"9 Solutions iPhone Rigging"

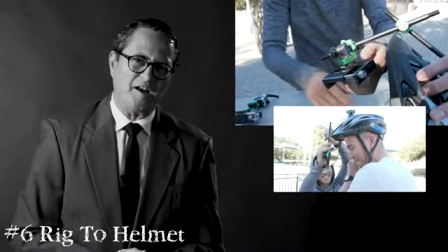[4:06]
Rig your phone to a helmet with a clip and a rod, and you'll be instantaneously transported into their mind.
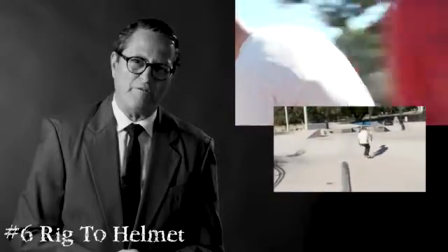[4:12]
As you see the world go round from their point of view, your mind melds with their mind. Enter the rigging zone. So this is a fun setup here.
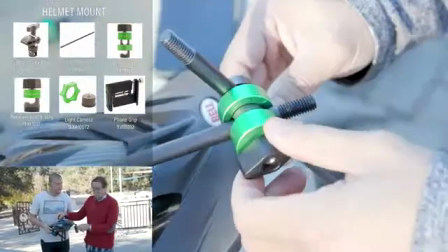[4:20]
We've got a 3/8" clamp, and on it we've got the ability to put a 3/8" rod to a 3/8" called a gag or a coupler,
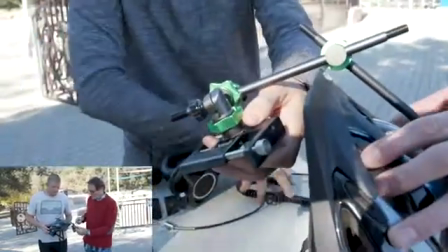[4:28]
and then we got a 3/8" coupler to a quick mount release,
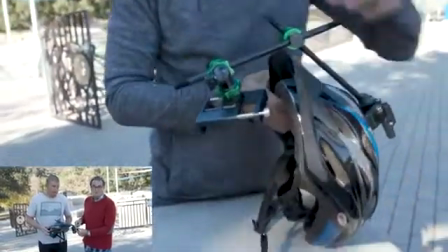[4:32]
and then we got an elbow. It's that quick mount release elbow to our iPhone setup here.
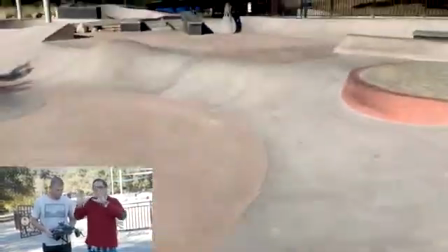[4:38]
So we get his point of view as he's going through the park, and it sits right in front of his eyes so we see exactly what he's seeing.
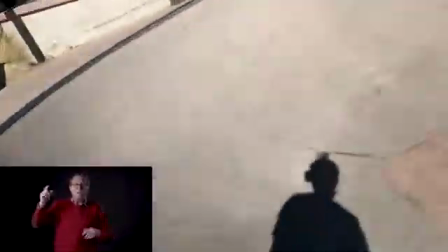[4:44]
Just a fun setup. The helmet cam. We used it with a skateboarder, but you could use this with just about anybody.
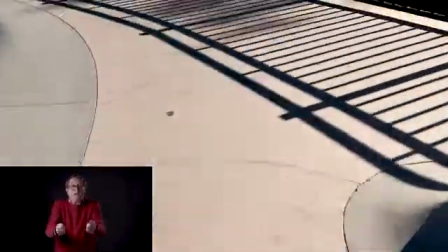[4:49]
A waiter carrying a tray, a dentist working on someone's teeth, I mean,
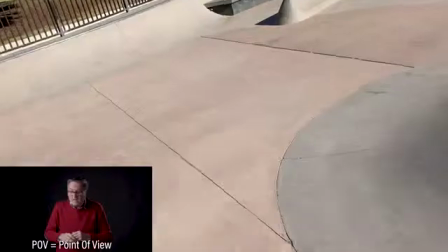[4:54]
just any actor's POV is a great way to see what they're seeing and to be able to let them mimic the action that they've shown you in the wide shot.
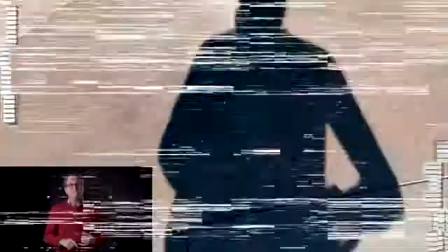[5:03]
So attach it and rig it to the helmet to give you that POV that gives you that really interesting shot. Rig your phone to a skateboard and you'll immediately see the world from a different point of view,
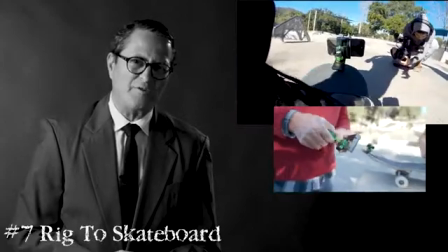[5:11]
a vantage point that'll allow you to see things beyond this world, see things beyond your mind, see things beyond your ability to comprehend. Enter the rigging zone. Number 7, giving inanimate objects a POV.
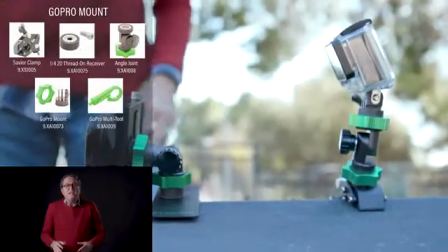[5:25]
You're seeing what the skateboard is seeing. It gives you a sense of being a part of the experience there.
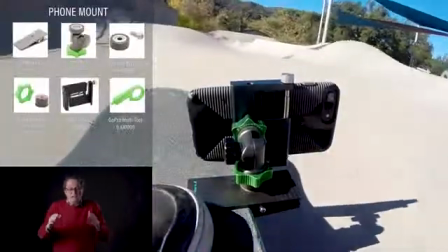[5:31]
And this just isn't for skateboards, but anything that's going to roll or move down on this low level that gives us a sense of being a part of the action and right there.
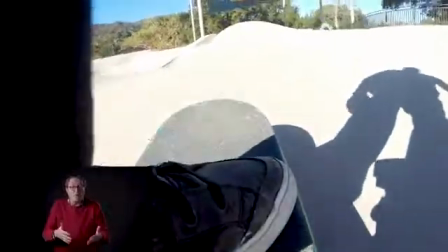[5:39]
The ground's right there. It's rolling right past us. Giving an inanimate object a point of view gives you a variety in your shots that most people have never seen.
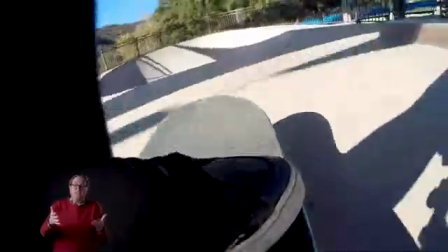[5:46]
And that's what makes it startling.
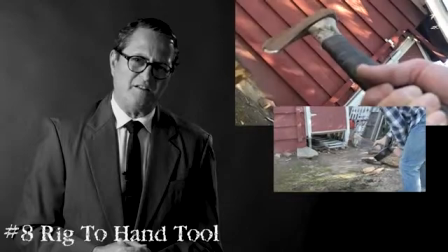[5:49]
Rig your phone to a broom, a rake, or an axe, and automatically you see the world go by at a different speed, a different pace, in a different way.
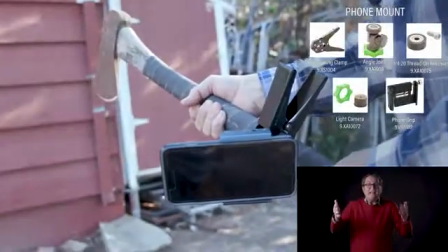[5:56]
Enter the rigging zone. Giving an inanimate object a point of view does not always mean that it has to roll.
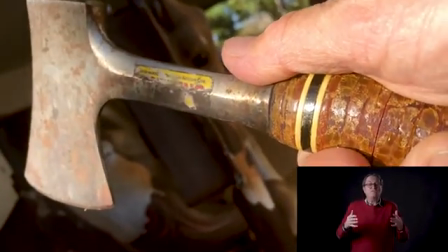[6:02]
Sometimes it's moved by human power, and those are really interesting shots as you hook it to a rake or to a shovel or to an axe.
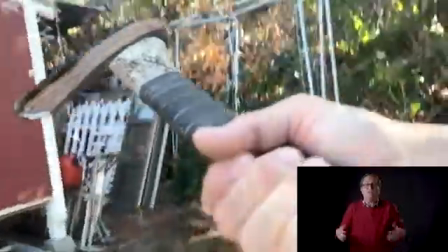[6:10]
That's a very interesting point of view, and it's part of the motion that is happening in the scene and gives us a shot that's a little startling,
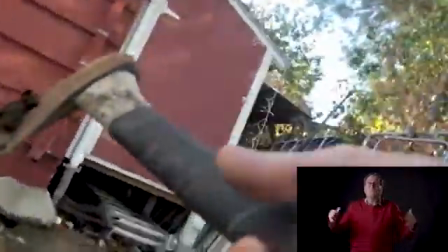[6:17]
but certainly is very, very interesting to us because we're not used to seeing it from the point of view of the action that's going on.
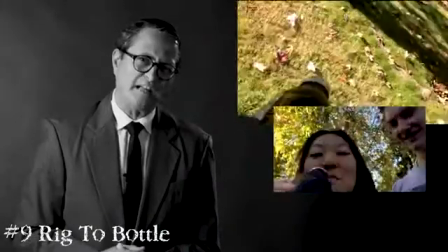[6:24]
Rig your phone to a bottle and you're transcended into a relationship with a couple as you see them intimately drinking, laughing, enjoying the moment as you enter the rigging zone.
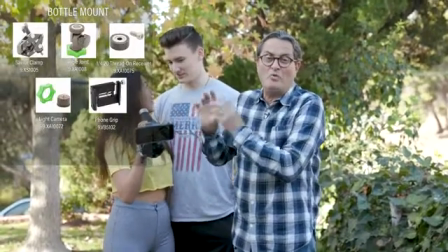[6:34]
You can mount your camera to a bottle, any kind of a bottle, wine bottle, a soda bottle, just anything done on that round surface.
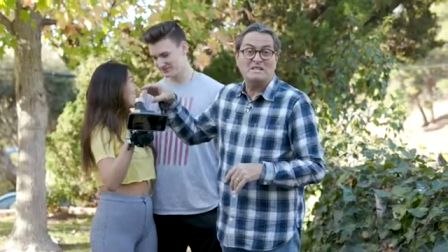[6:40]
Got that savior clamp with a quick release mounting receiver. Got a quick release mounting elbow going to your phone adapter.
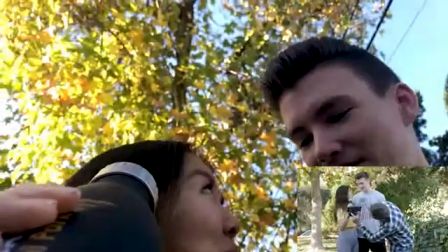[6:46]
And we'll turn it on. We have our couple talking here and she can take a drink. Just a fun point of view. Rig your phone to a backboard as you see a man shooting layups.
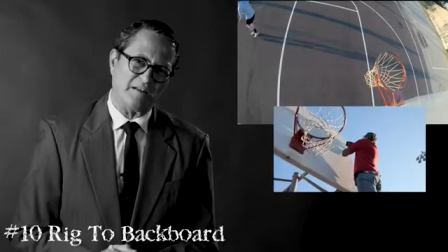[7:00]
As he's shooting layups, you're thinking about the girl that just left him for another man, another time, another place.
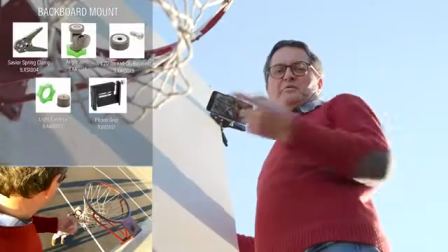[7:06]
Enter the rigging zone. You can mount your camera to a backboard. Just use that spring clamp with a quick mounting elbow.
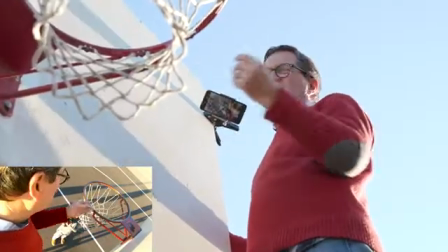[7:13]
Gives you the ability to adjust the camera. You can see him coming in for a layup. Here we go.
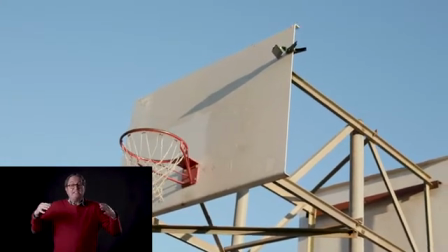[7:17]
Attaching our camera to the top of a backboard is an example of how easy and quick it is to be able to use a clamp,
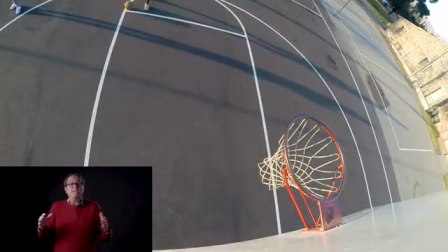[7:24]
get a camera into a position that normally we can't get it in, but to get it there quickly so we can shoot a shot and get on to the next thing.
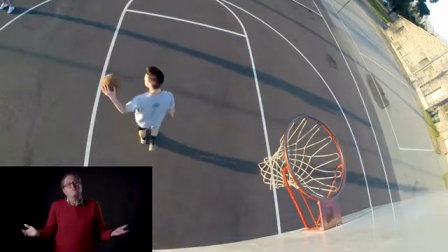[7:30]
Ease of use, speed for production, that's what it's really all about. We've just watched J.P. Morgan, mild-mannered photographer, videographer, and filmmaker, as he entered the rigging zone, the zone that had caused him to think beyond his own ability and imagination, and rigging cameras in places and dimensions that he'd never thought before. As he did so, he saw images that brought tears to his eyes. It all happened in the rigging zone. So there's a look at cinematic rigging for your phone using 9-Dot Solution System. You really want to use your phone in a way that people are going to take you more seriously. They're going to realize that, okay, this just isn't a person pointing their phone, but this is a person who understands what they're doing, and they understand the cinema style of shooting and creating a story.